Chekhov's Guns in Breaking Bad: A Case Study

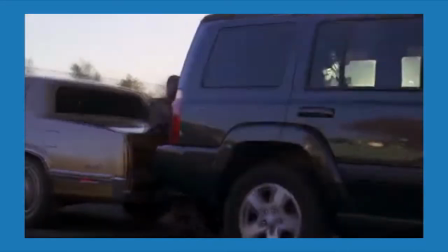4:07 This guy describes specifically how this special type of bullet destroys a human skull. So when you watch this, you know that somebody will get shot in the head with it.
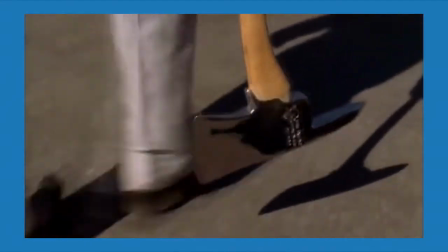4:15 But the fun comes from not knowing who will get shot. In this case, having some of the information makes the show more suspenseful, as you wait for someone to die.
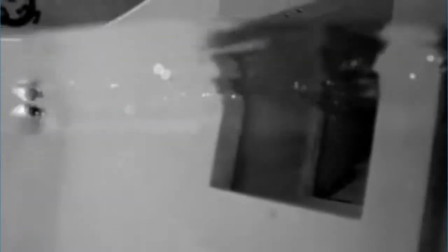4:25 Sometimes a story will tell you that it's setting something up, but you'll have no idea what that is. Throughout Season 2, Breaking Bad opened episodes with shots of this teddy bear.
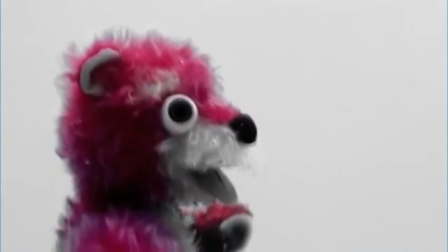4:33 They were completely out of context. The bear meant nothing to the audience at the time. The audience had no clue what it was leading towards.
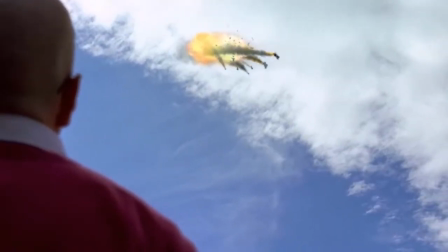4:41 But because it was an obvious Chekhov's gun, they knew that it was setting up something. So they get to spend the whole season wondering, until the season finale gives them payoff.
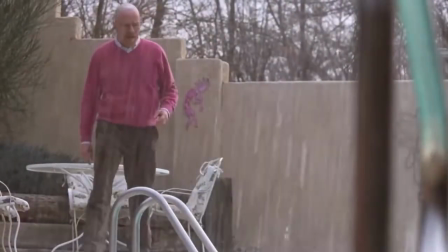4:54 Thank you.
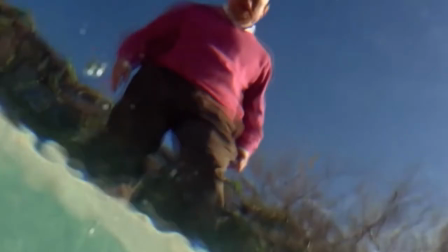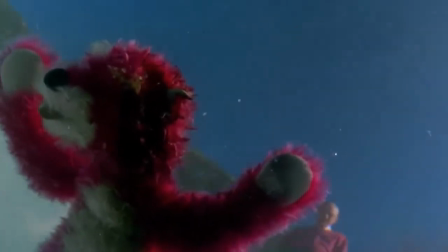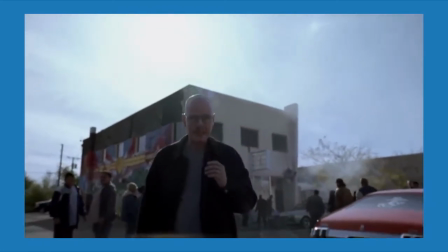5:08 Okay, so not every reveal has to be a surprise. Sometimes the writer can use the audience's expectations to get them excited when they set something up.
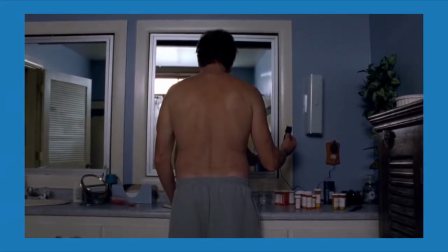5:16 But what about when you do want to surprise the audience? How does a story set up a twist without the audience noticing?
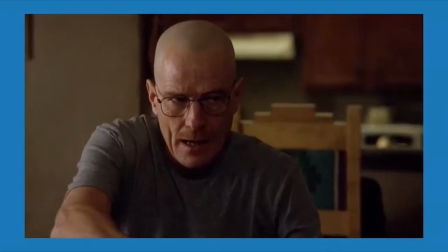5:22 The story can't hide the setup, the audience has to see it in order to get the payoff.
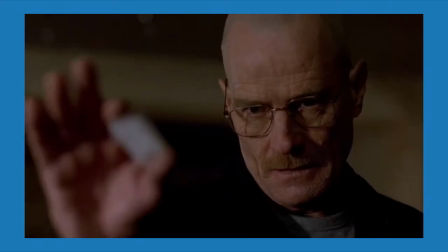5:27 They get around it by hiding it in plain sight, disguising it as something else. Because not every element of a story is a huge plot-altering thing.
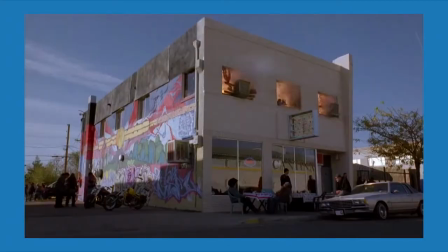5:35 Sometimes it can be for something else, much smaller, like introducing a character trait, or establishing a setting, or just as a throwaway joke.
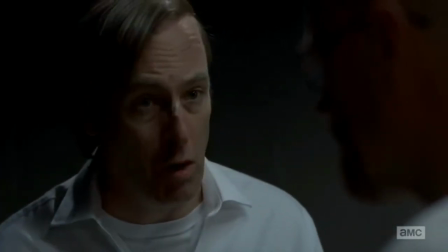5:43 Best case scenario, I'm managing a Cinnabon in Omaha.
But story elements can exist for more than one reason.
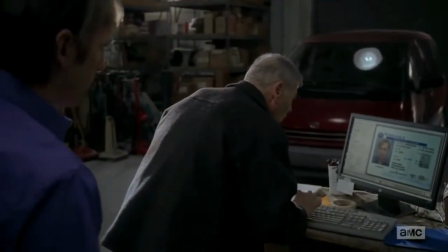5:52 Nebraska, what's in Nebraska? You. From now on.
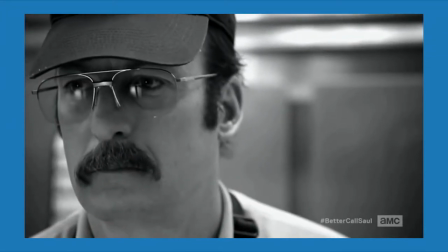5:57 What Breaking Bad is so great at is introducing a setup that looks like it has an obvious but relatively small reason for existing.
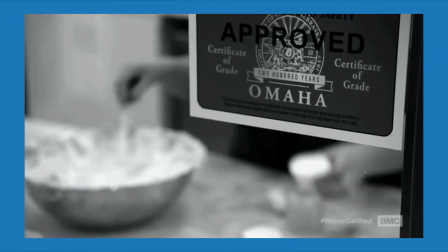6:03 The audience sees it and assumes that they know what it's for. And once they do that, they stop thinking about it.
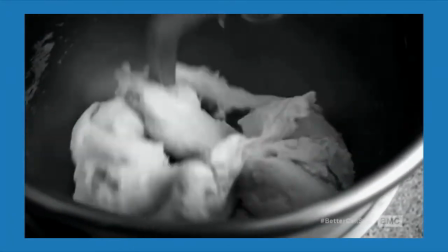6:09 Then when it comes back to pay off something huge later, they'll be caught completely by surprise.
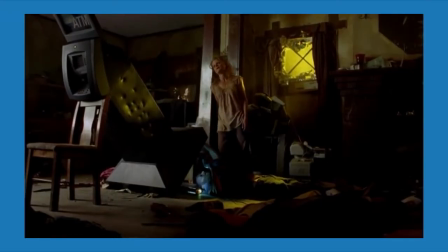6:14 Like, for example, the ATM. In one episode, Jesse meets Spooge and his wife.
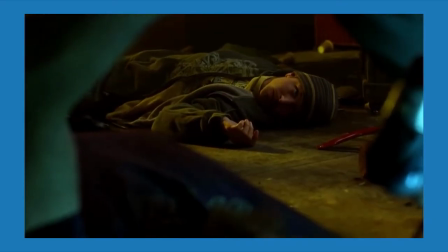6:19 Spooge steals an ATM, but can't get the money out.
I don't make any sense.
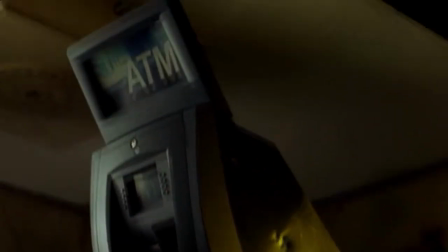6:24 Of course it makes sense. Every safe's got its weak spot, right? Say you're designing a safe, where are you gonna put your weak spot?
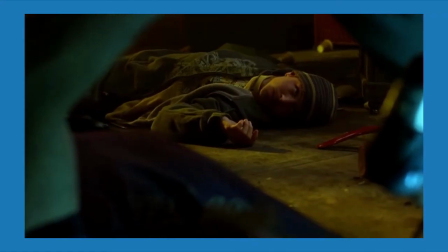6:31 Nowhere.
This moment establishes Spooge and his wife as criminals and junkies who aren't very smart.
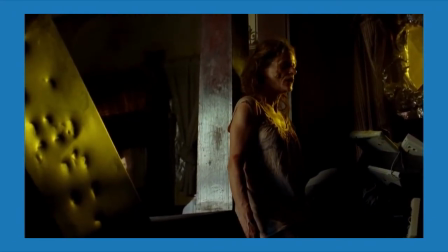6:37 When the audience watches this, they assume that that's why the ATM is there, to explain who they are as characters.
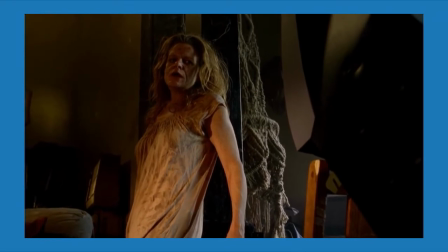6:43 But no, that's not the last time the ATM is relevant to the story. It comes back in a big and gruesome way.
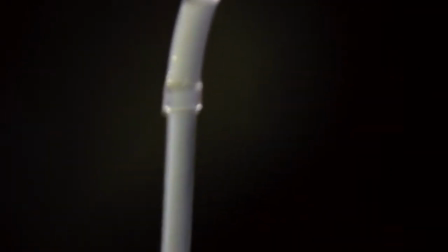6:51 Or take this classic moment with Hank.
Beer will pump, bust a second bone somehow.
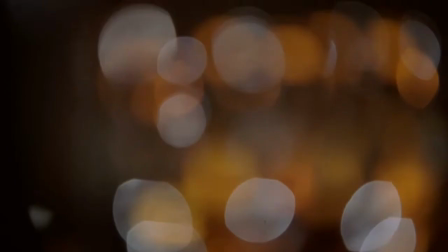6:58 So
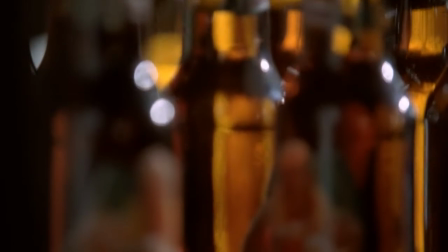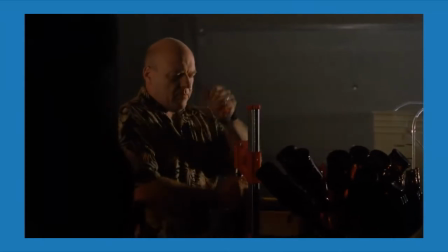7:04 tonight, a little bit straighter.
Here we learn that Hank is brewing his very own beer, Schraderbrau, complete with a logo of his face.
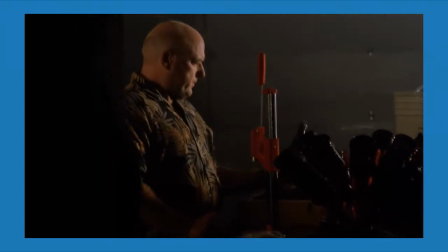7:11 It's easy to assume that this is just here for comic relief. It's yet another moment showing Hank as a weird guy with weird hobbies and absolutely no sense of embarrassment.
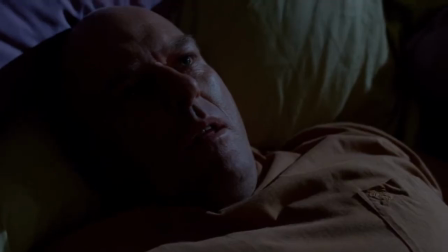7:19 But it comes back into play later.
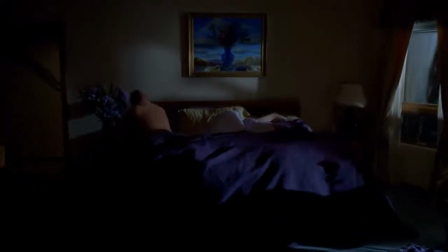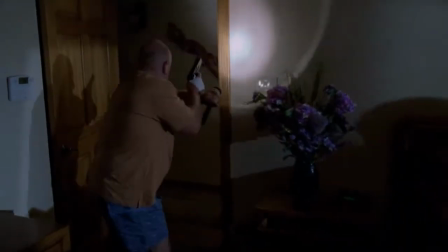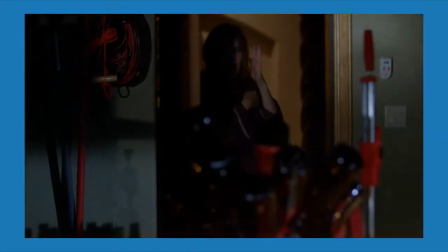7:34 Hank thinks he's hearing gunshots, but it's really bottles of Schraderbrau exploding.
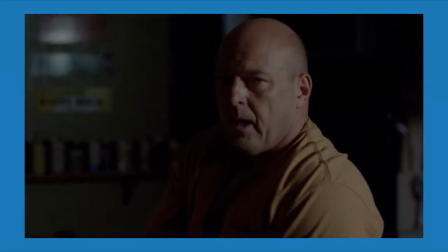7:39 The scene introducing Schraderbrau was a joke, it was a character moment, and it is also to set up this tense moment.
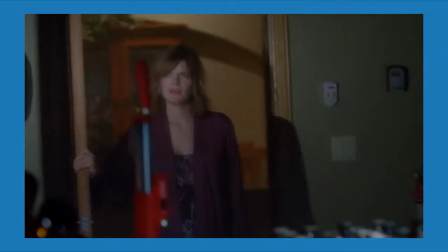7:46 And the way the story disguises the setup as a joke makes the payoff a lot tenser and harder to predict.
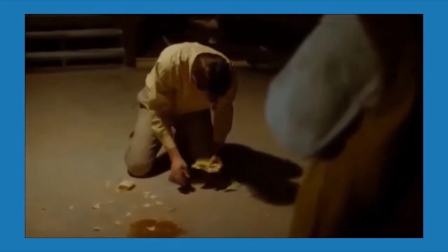7:53 Another option a story has is to mess with the payoff. Set up something that seems like it has a clear path, and then subvert it.
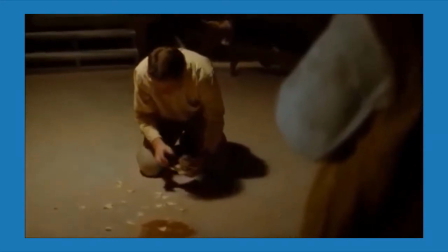8:00 Like when Walt shatters a plate in front of his prisoner, Crazy 8. And Crazy 8 swipes a broken piece to use as a weapon for later.
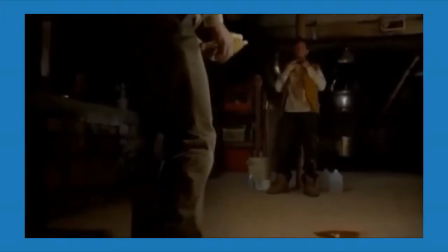8:07 This is a classic Chekhov's gun. A character gets a weapon, and then later uses it to win a fight.
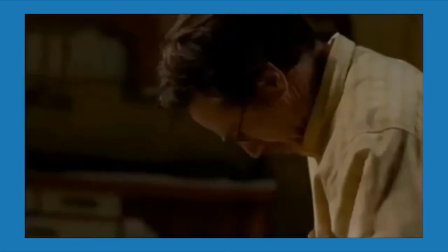8:13 In most other stories, Walt would have been dead meat.
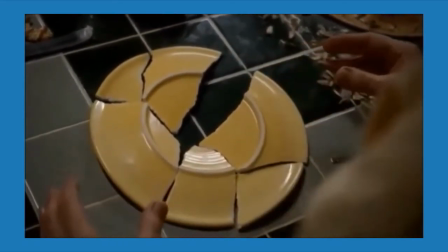8:16 But instead, it doesn't work. Walt realizes there's a missing piece of the plate, and avoids getting stabbed.
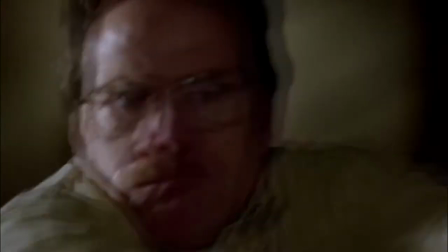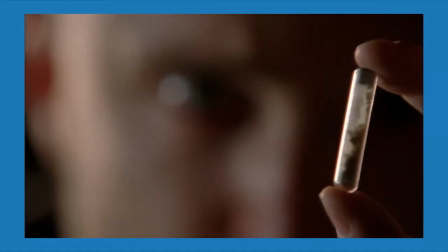8:28 So let's put this all together for what is easily the biggest Chekhov's gun in the whole show. The ricin cigarette.
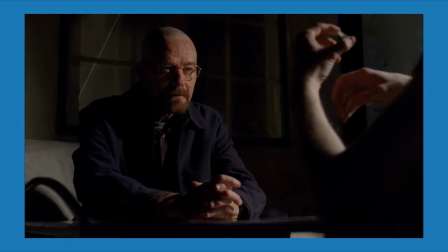8:35 Walt puts a capsule of ricin, a deadly poison, inside of a cigarette. He and Jesse plan on using it to kill Gus.
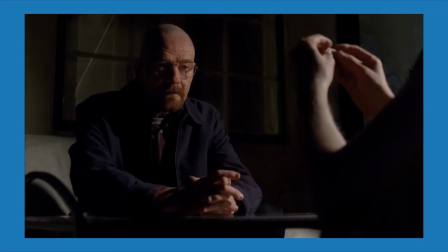8:42 They try, but they never find the right opportunity. Chekhov's gun is set up, payoff subverted.
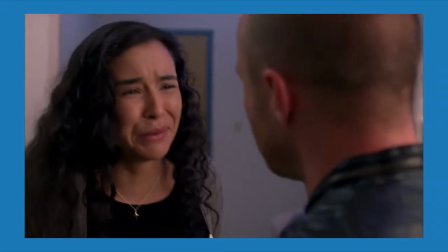8:48 Then, Jesse's girlfriend's son, Brock, falls mysteriously ill.
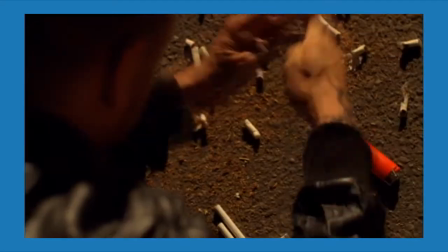8:52 Jesse suspects that Walt used the ricin to poison Brock, and he tells the doctors to check for ricin poisoning.
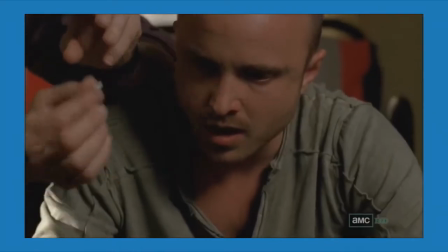8:58 But then the doctors don't find any trace of ricin in Brock. And Walt shows Jesse that he still has the ricin.
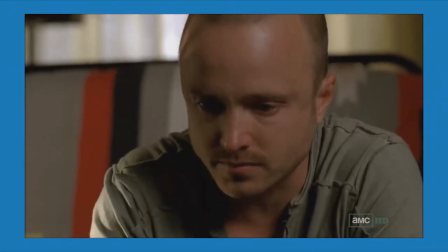9:04 So you'd think that Walt didn't do it, right? Except, earlier, Walt is shown staring at a potted plant in his backyard.
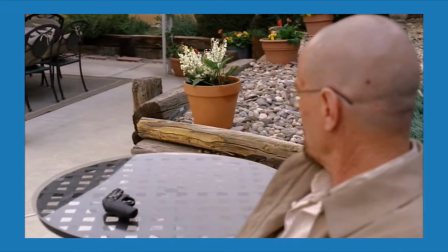9:13 When the doctors diagnose Brock, they discover that Brock had eaten poisonous berries from a plant called Lily of the Valley.
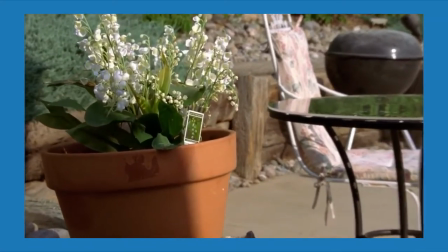9:19 And the final shot of that episode reveals that that plant in Walt's backyard is called Lily of the Valley.
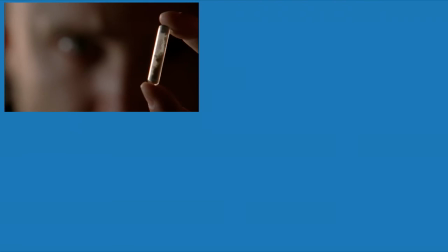9:27 So what do we have in this collection of scenes? We have an obvious setup of a Chekhov's gun and the ricin cigarette, but there are several thwarted attempts to use it.
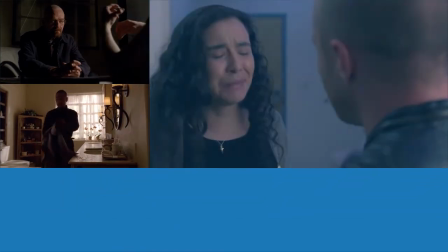9:35 While you're waiting for the expected victim to get poisoned, somebody else gets poisoned who wasn't even in the equation.
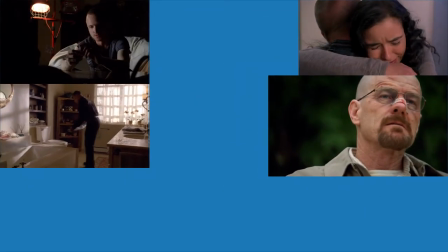9:41 Meanwhile, you get a scene of Walt randomly staring at a plant, which you know is important, otherwise they wouldn't show it to you, but you don't know why.
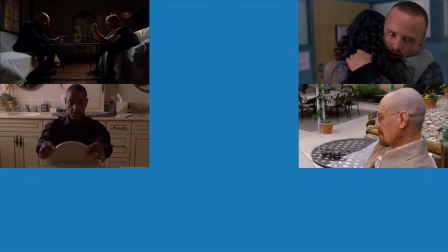9:48 Then the payoff is subverted a second time when you find out that the ricin was never used.
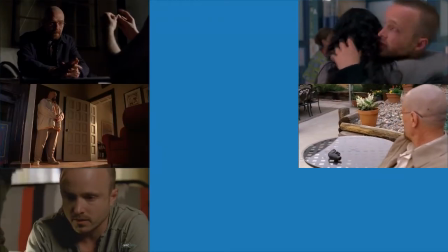9:53 Your focus was on the wrong gun. The poisoning wasn't caused by the obvious poison. It was caused by a different piece of setup that you weren't paying as much attention to.
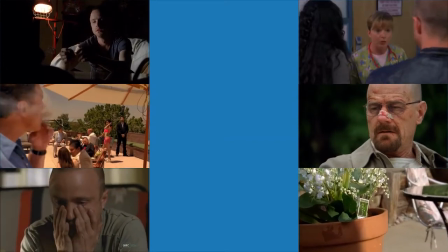10:01 And finally, after all this, the ricin Chekhov's gun does eventually go off, when Walt uses it to kill Lydia in the finale.
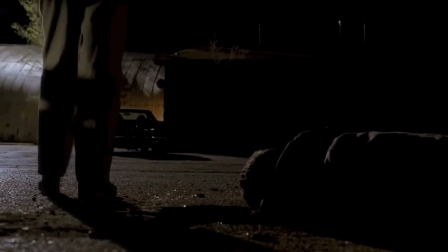10:10 up under the weather, like you've got the flu, that would be the ricin I gave you.
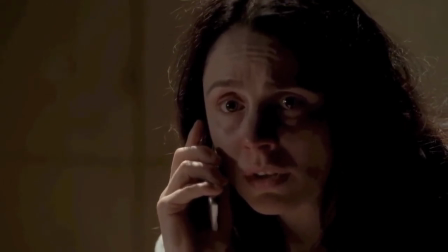10:18 I slipped it into that stevia crap that you're always putting in your tea.
Breaking Bad is a very smartly written show.
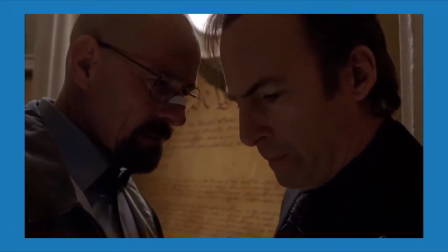10:27 Its real brilliance, though, comes from the show knowing that its audience is smart, too.
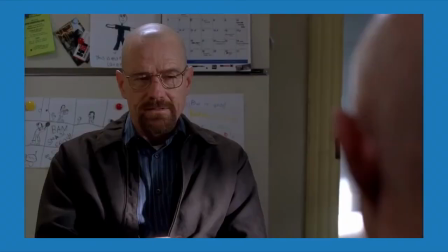10:31 It uses its audience's expectations of the way stories work to mislead them, to make them think they know what's going on.
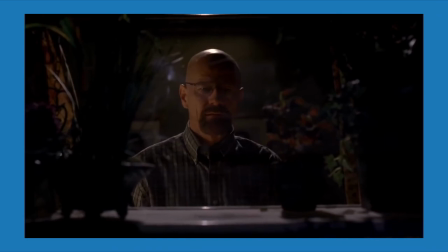10:38 And it's that very knowledge that fools readers and allows Breaking Bad to surprise them, like no other show has before. You're goddamn right.